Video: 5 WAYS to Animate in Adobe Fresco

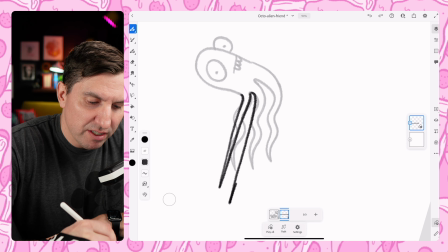(8:14)
And here, I'm just going to go just fully stretched out. So just a straight thing. Making them like a little bit skinnier just to
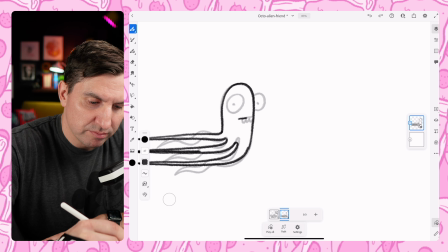(8:28)
really accentuate that there's a maximum stretch going on here. Like that. And then we'll come in here and then just draw this head back in.
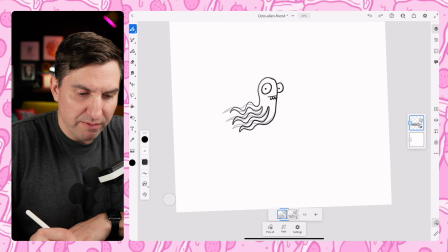(8:42)
My glove is making some squeaky noises on this AstroPad screen protector.
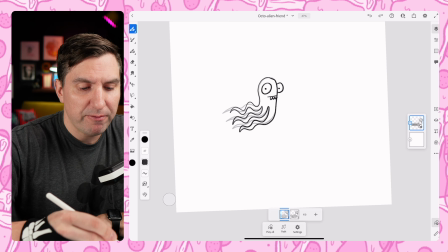(8:51)
Okay. So cool, I like that movement quite a bit.
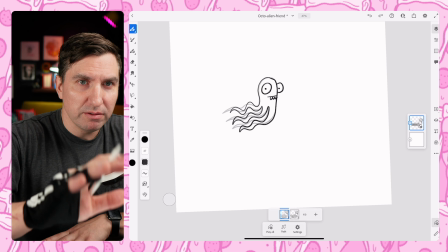(8:56)
Feel pretty good about that.
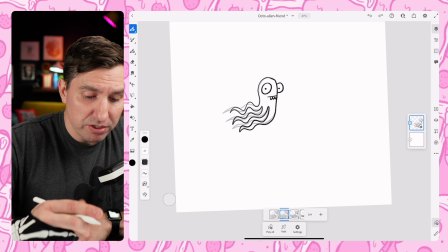(8:57)
But what I wanna do is just have it go back to that first state without having it be too jumpy.
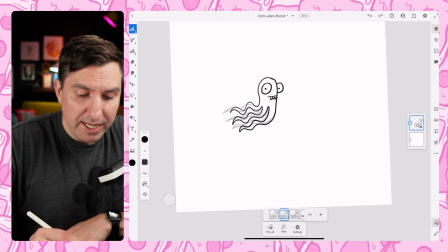(9:05)
I want it to be like a fluid, flowy movement.
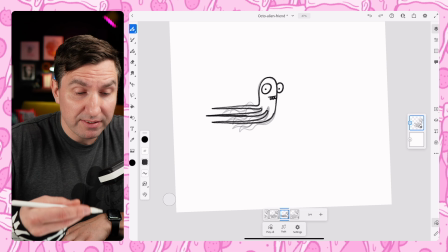(9:07)
So in order to get that, what I'm gonna do is duplicate that first frame by tapping on it, then go to duplicate,
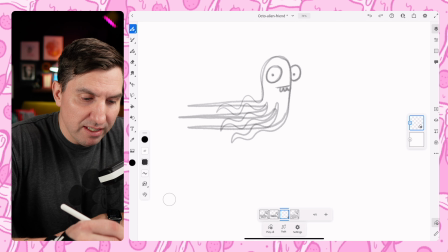(9:15)
then I'm gonna drag it to the end of my sequence and then go back to the previous last frame.
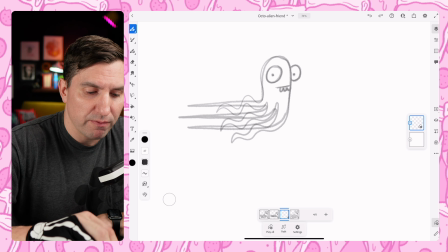(9:22)
And then hit a plus, so now I have a frame in between the two, and I can see the first frame,
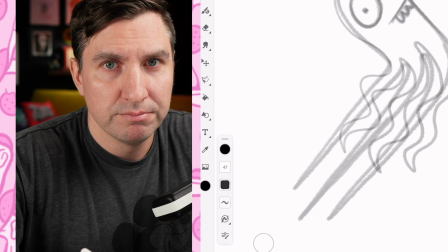(9:30)
and the tentacles are all bunched up, and then I see the last one where they're fully torqued out.
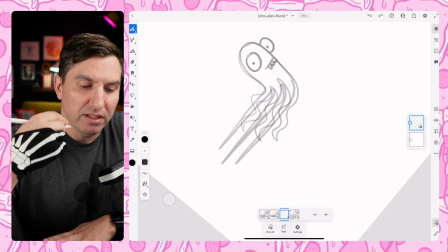(9:35)
Just full boned out push.
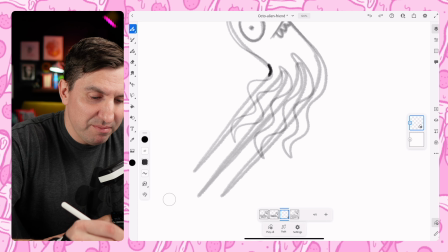(9:42)
So here, what I wanna do is just make like a middle ground, just to have it not be a jarring jump back to that beginning. So I'm gonna come in here, and then just sort of bend, not like that.
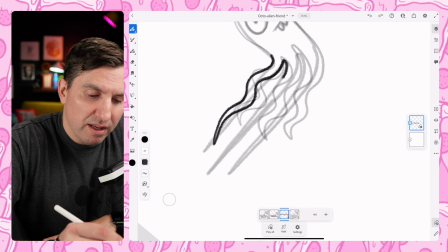(9:55)
I'm gonna come in here and just sort of do a partial bend. And to be honest, you could probably reuse the one that you already did.
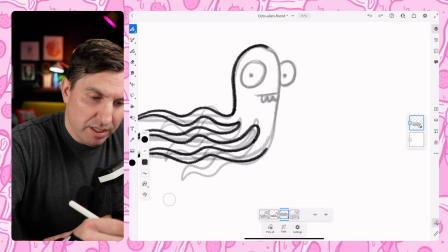(10:06)
But I find that if I do it this way, it gives it a little bit more of like a flowy, natural look. So that's what I'm gonna do. So we're just getting that almost fully stretched out.
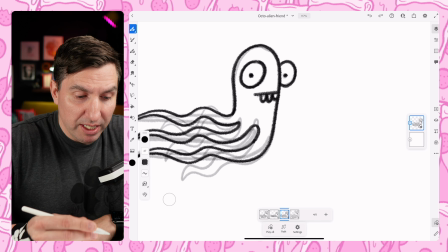(10:24)
And that way, when it goes back to that first position,
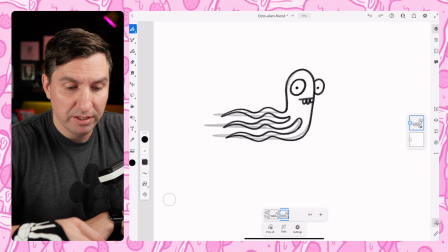(10:29)
it's not gonna be a big jump from like tucked in to fully stretched out.
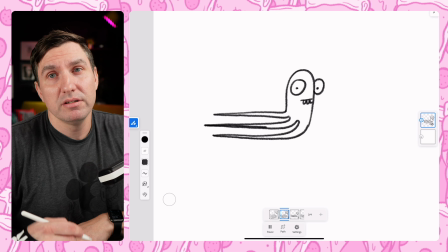(10:35)
So now that we have that in, we can just come back in here and delete that extra first one because it's gonna loop back around to that anyway.
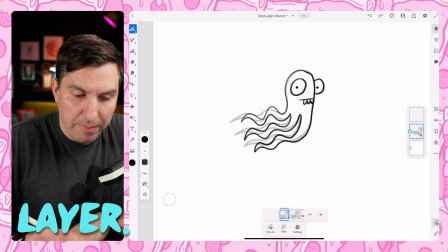(10:44)
So now we can hit play. We've got a nice little push action, which I'm pretty happy with.
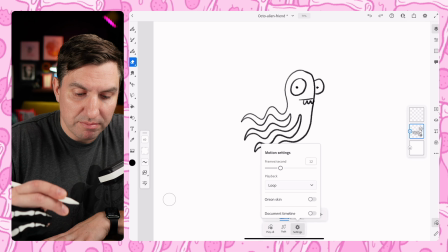(10:51)
So I'm gonna go ahead and do a tightened up version of this.
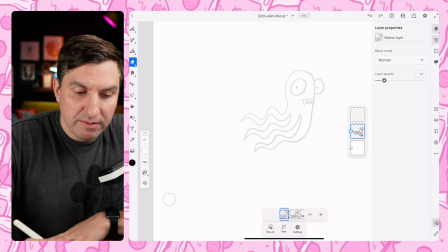(10:54)
So to do that, I'm gonna add a new frame and then I'm gonna come back to the sketch version.
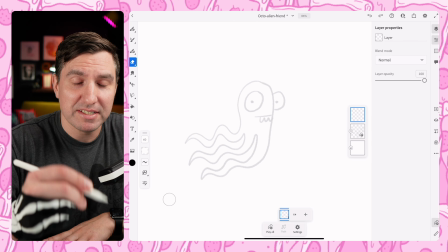(11:01)
I'm gonna turn off the onion skins and then I'm gonna turn down the opacity of this layer.
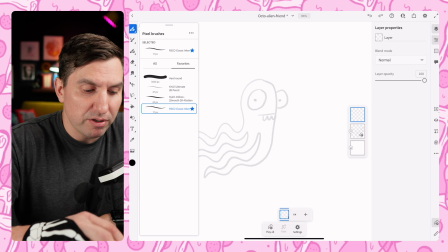(11:08)
And then just use that on a new layer. I'm gonna make a new layer and use this one as a sketch to make a tighter version of that.
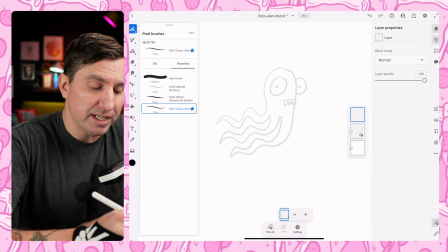(11:16)
So I'm gonna come up here, I'm gonna grab
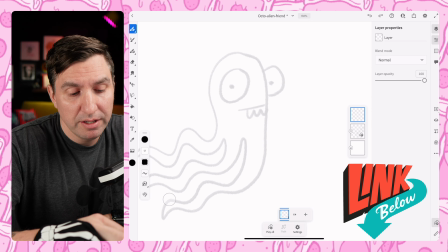(11:20)
my current favorite inking brush, which has actually been that way for a long time, which is the Retro Supply Co.
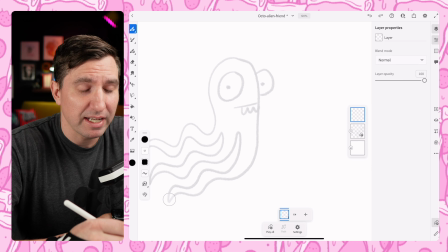(11:26)
Classic Inker from their liner set. If you're interested in grabbing one, I have an affiliate link below, so if you purchase anything from them, you're helping out the channel a little bit.
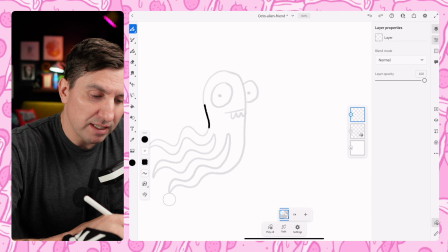(11:35)
Isn't that nice? So because this is a squid-ish thing, squid-ish?
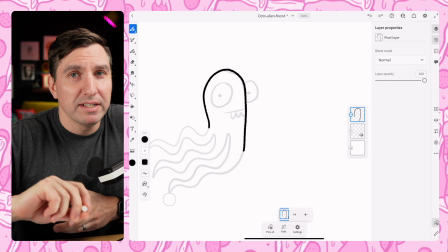(11:39)
Like a Harry Potter word? I wanna make sure that my smoothing is all the way up, and it already is.
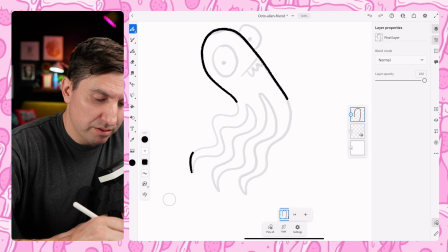(11:45)
That way I can get nice smooth lines. You know what? I think I'm gonna take my glove off just for the benefit of you all not having to hear Squeaky Town, which is not the same as Funky Town.
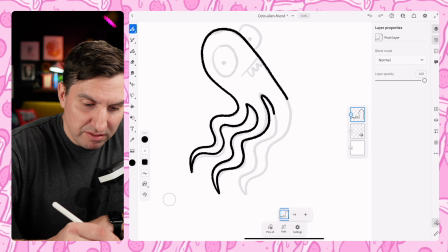(12:03)
So as you can see, I'm not following exactly, because that's not what I'm worried about.
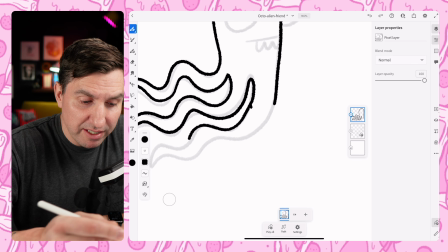(12:10)
It's just sort of like the position,
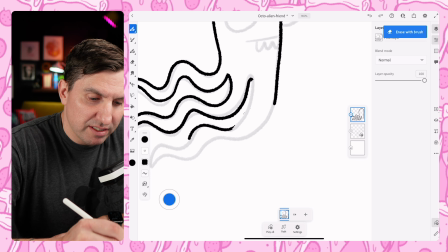(12:14)
the overall like loose position, just using it as a guide.